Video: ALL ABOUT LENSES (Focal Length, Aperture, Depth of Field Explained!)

Look at any lens. Numbers everywhere. So today, we'll find out what all of those numbers mean.
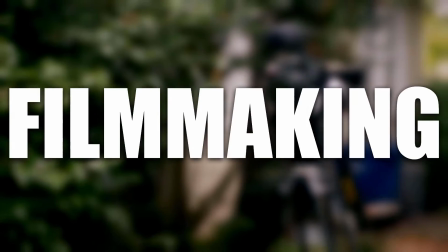We'll start with the two lines of numbers near the front of the lens. These represent focal length, or zoom.
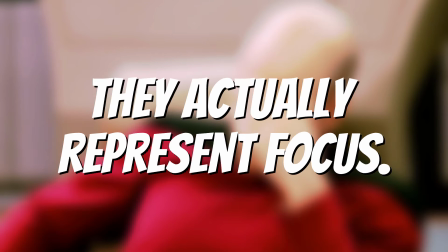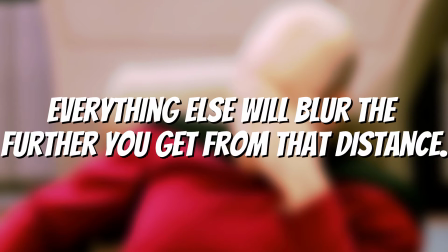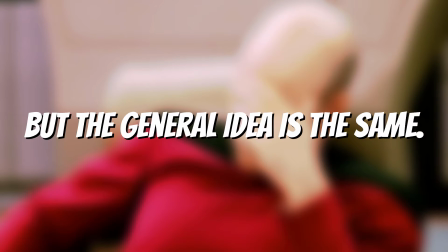On a prime lens, which doesn't zoom in or out, these numbers just don't exist. The numbers represent the current focal length of the lens. Whichever number lines up with the line in the center of the lens is the current focal length of the camera. A smaller number is zoomed out more, and a greater number is more zoomed in. The top line is in feet, and the bottom line is in meters.
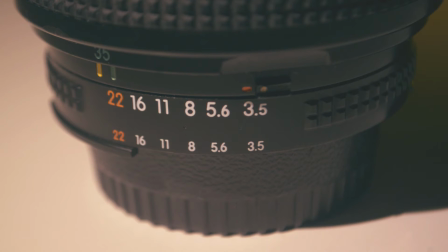[0:51]
There's a similar set of numbers at the back of the lens, which represents aperture. Aperture is the amount of light being let into your lens.
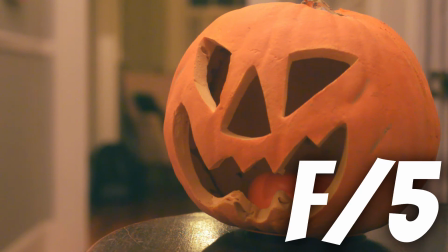[0:58]
Aperture also affects depth of field. The more light is let into the lens, the shallower your depth of field will be, or the more blurred out the background will be. It's important to know that a greater number represents a smaller aperture.
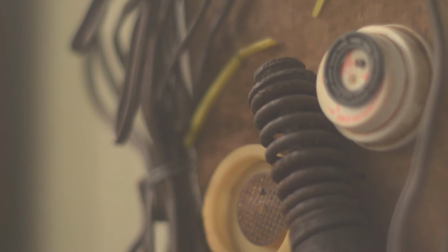[1:11]
For example, f1.8 will be letting in more light than f11. The aperture ring is actually uncommon on most new lenses. Even if you have a vintage lens, the aperture is probably controlled by the camera anyway.
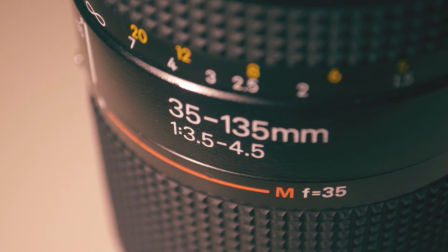[1:25]
The stationary numbers in the middle of your lens show its range. The top two numbers are the minimum and maximum focal length. The numbers below represent the minimum aperture of both of those focal lengths.
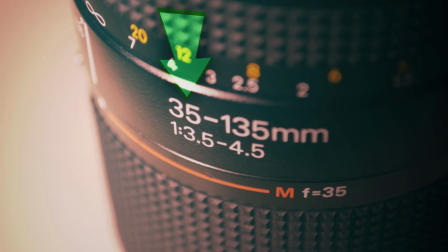[1:37]
For example, this lens zooms from 35mm to 135mm, the minimum aperture at 35mm being f3.5 and the minimum aperture at 135mm being f4.5.
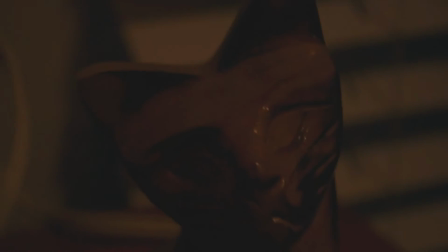[1:51]
This is why sometimes your image will get darker when you zoom in. Now for some nifty tricks and stuff.
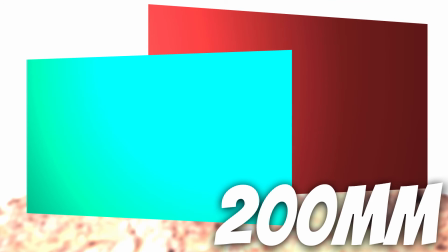[1:57]
Focal length compresses space. A longer focal length, or more zoomed in, makes objects appear are closer together.
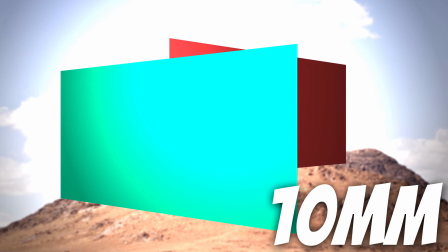[2:04]
However, being more zoomed out will make objects feel more spaced apart. You know when you're watching a movie and you're like, wait what? The background is right there. I think I just freaked my neighbors out. That is a long focal length in action. The movie The Walk used this to amplify height. Since focal length compresses space, you can use a technique called the dolly zoom, which looks really weird and cool. This effect can be achieved by dollying your camera inwards and zooming out at the same time, or vice versa by dollying your camera outwards and zooming in.
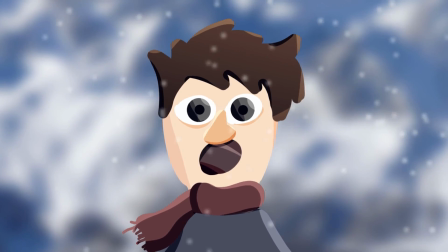[2:34]
This will keep your subject at the same size, but your background will change size. Anyway that's all for today, new videos every Monday and Friday. Subscribe if you're new, like and share this video with your friends. I'll see you in the next one.